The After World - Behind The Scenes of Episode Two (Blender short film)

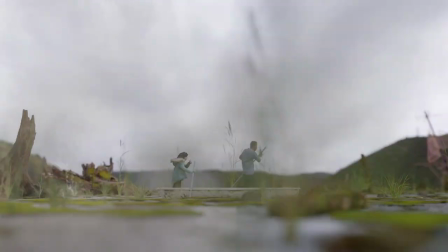These would be used from a distance, of course, since they aren't hugely detailed, but would serve as a stunt double, as it were,
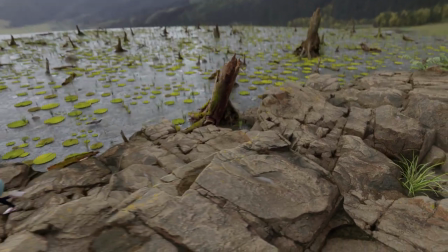for shots where I wasn't prepared to put an actor in danger.
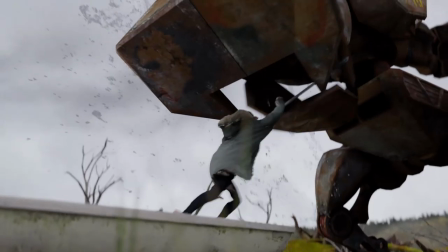The notable example from episode 2 would be when the Rex droid launches Zara into the distance.
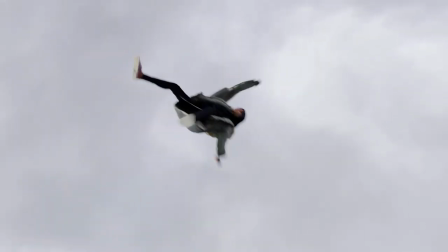Since the technology now exists to be able to commit to such a shot, I wrote it into the story and tried my best to integrate it seamlessly.
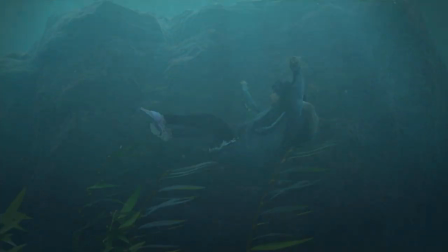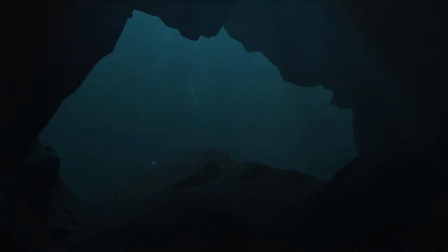This was also the case with the wide shots of Sam underwater. We filmed my brother Ray above water, obviously.
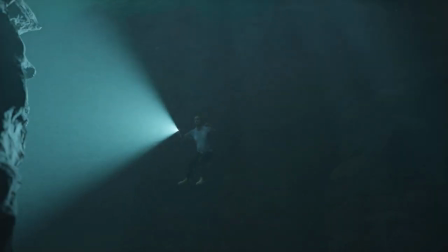I divided the shot list into what I wanted his body to be in,
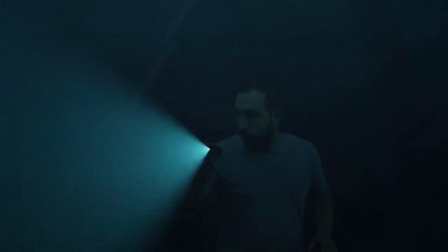where his digital double would be animated in his place, and the shots where we were more of a medium shot or a close-up,
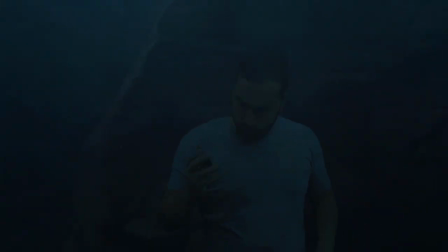where my brother would perform.
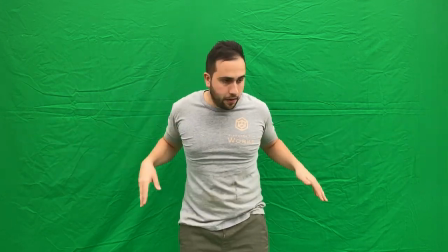I directed him to disregard things like bobbing up and down to simulate being submerged and kind of hovering in midair.
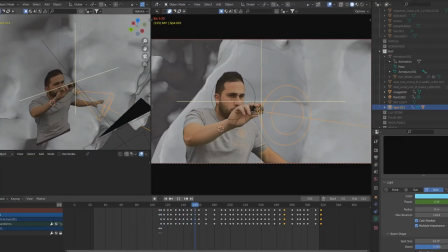This would be achieved during the composition in Blender using a simple noise modifier applied to the image's plane layer that was the footage of him.
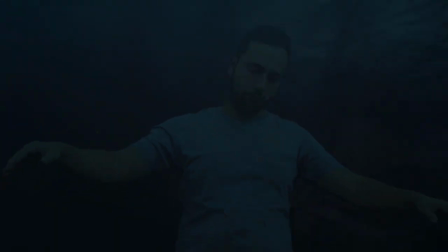We also experimented with different shot angles to give the audience a better understanding of the underwater environment.
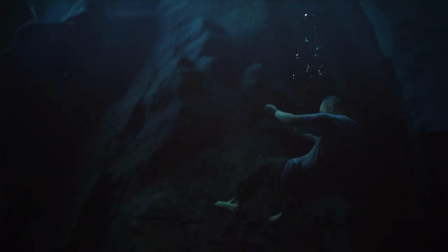I cycled between wide shots, medium shots, POV shots,
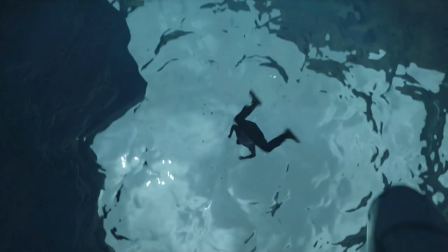as well as aerial and undershots, because I think the variety of shots helps to increase production value.
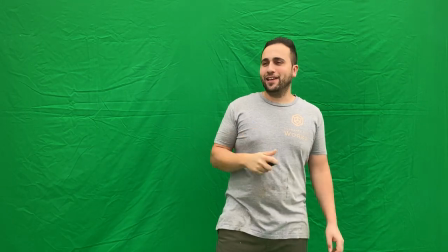It's there! It's going around! It's okay.
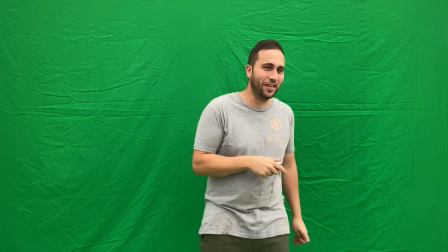He is going around.
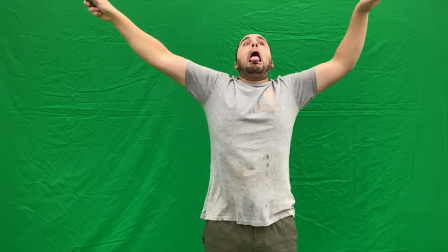More emotion on the... Go!
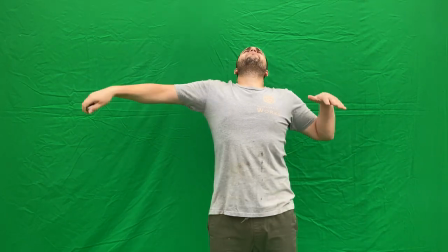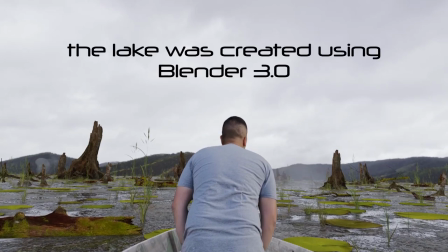If you watched the behind the scenes video of episode 1,
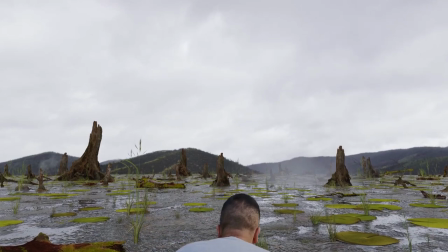you'd know that the surface of the lake was created using geometry nodes, which was the first time for me working with such a setup.
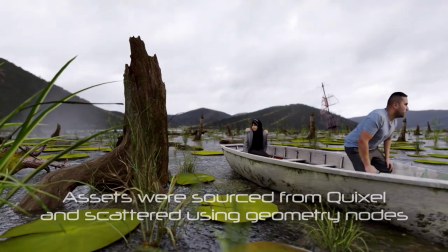It was definitely daunting in the beginning, but after watching a few tutorials on the topic,
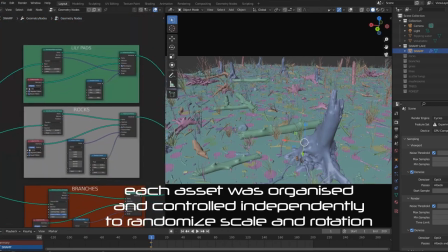I made a very simple setup consisting of groups of assets organized into collections and then scattered across the surface,
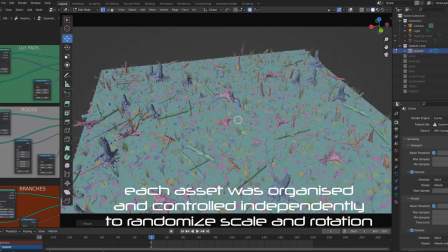which turned out to be far more time efficient than using a particle system.
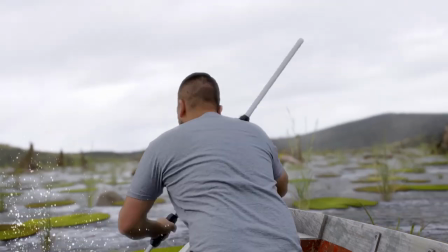The difference between the lake from episode 1 to episode 2 was the incorporation of water movement on the lake's surface.
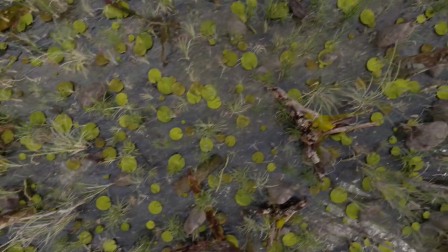Although I was okay with a dead still lake, I experimented with different looks to achieve an animated water surface through a bump node,
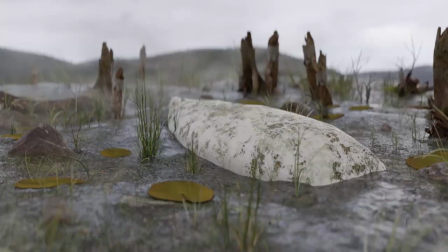rather than accumulating more and more vertices and taxing my computer further with an ocean modifier,
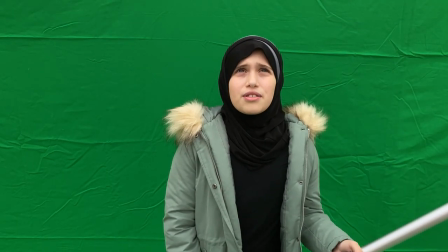for example.
Dad, I haven't seen one of these before. What do we do? Well, I don't know.
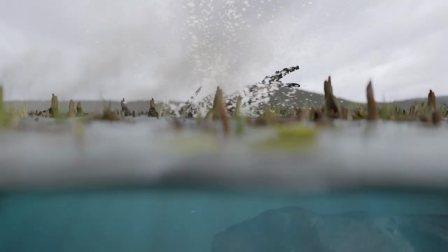With the action moving underwater in this episode, I knew I had to tackle some water simulations.
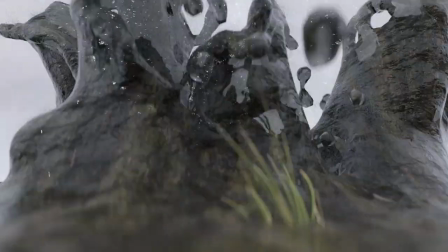There are a couple of them in this episode, each taking more than a whole day to bake and render.
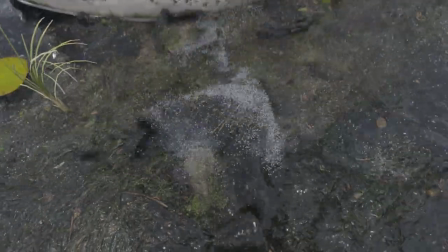In the end, I was somewhat satisfied by the look of each of the splashes, so I kept most.
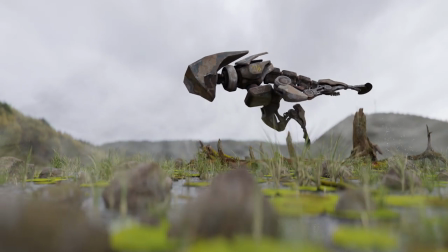Sometimes something you've created just doesn't work and needs to be discarded. This was the same story with the shot of Sam sinking into the lake.
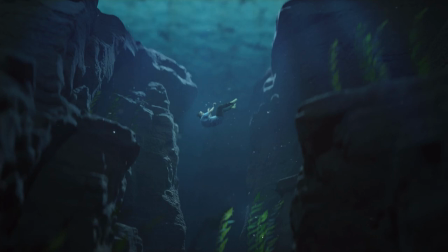The original shot looked like this. But after much thought and having completed the majority of the episode, I decided to tackle the shot again.
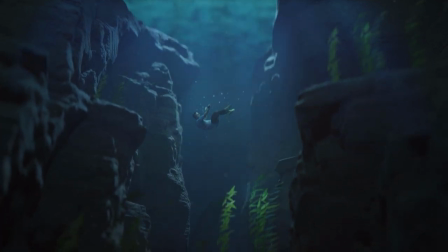I guess I wasn't happy with the bubbles, which were a particle system, which seemed to swarm around him like insects or something.
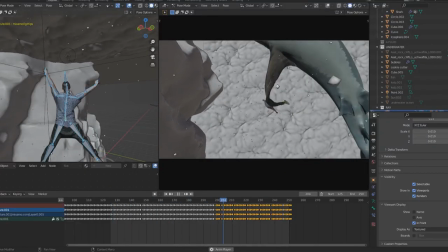I studied up on how to get the bubbles to rise from him as he sunk, and the shot that made it into the final product was the result.
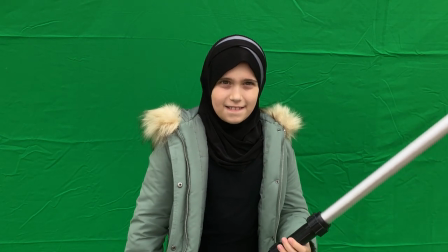And the what is, it's a big deal. It's like, what? What?
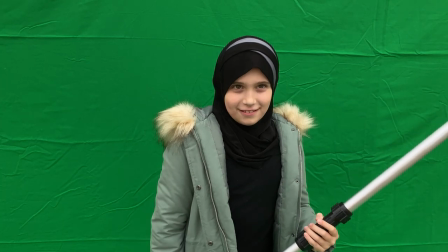Yeah, like a bird. Ready? What?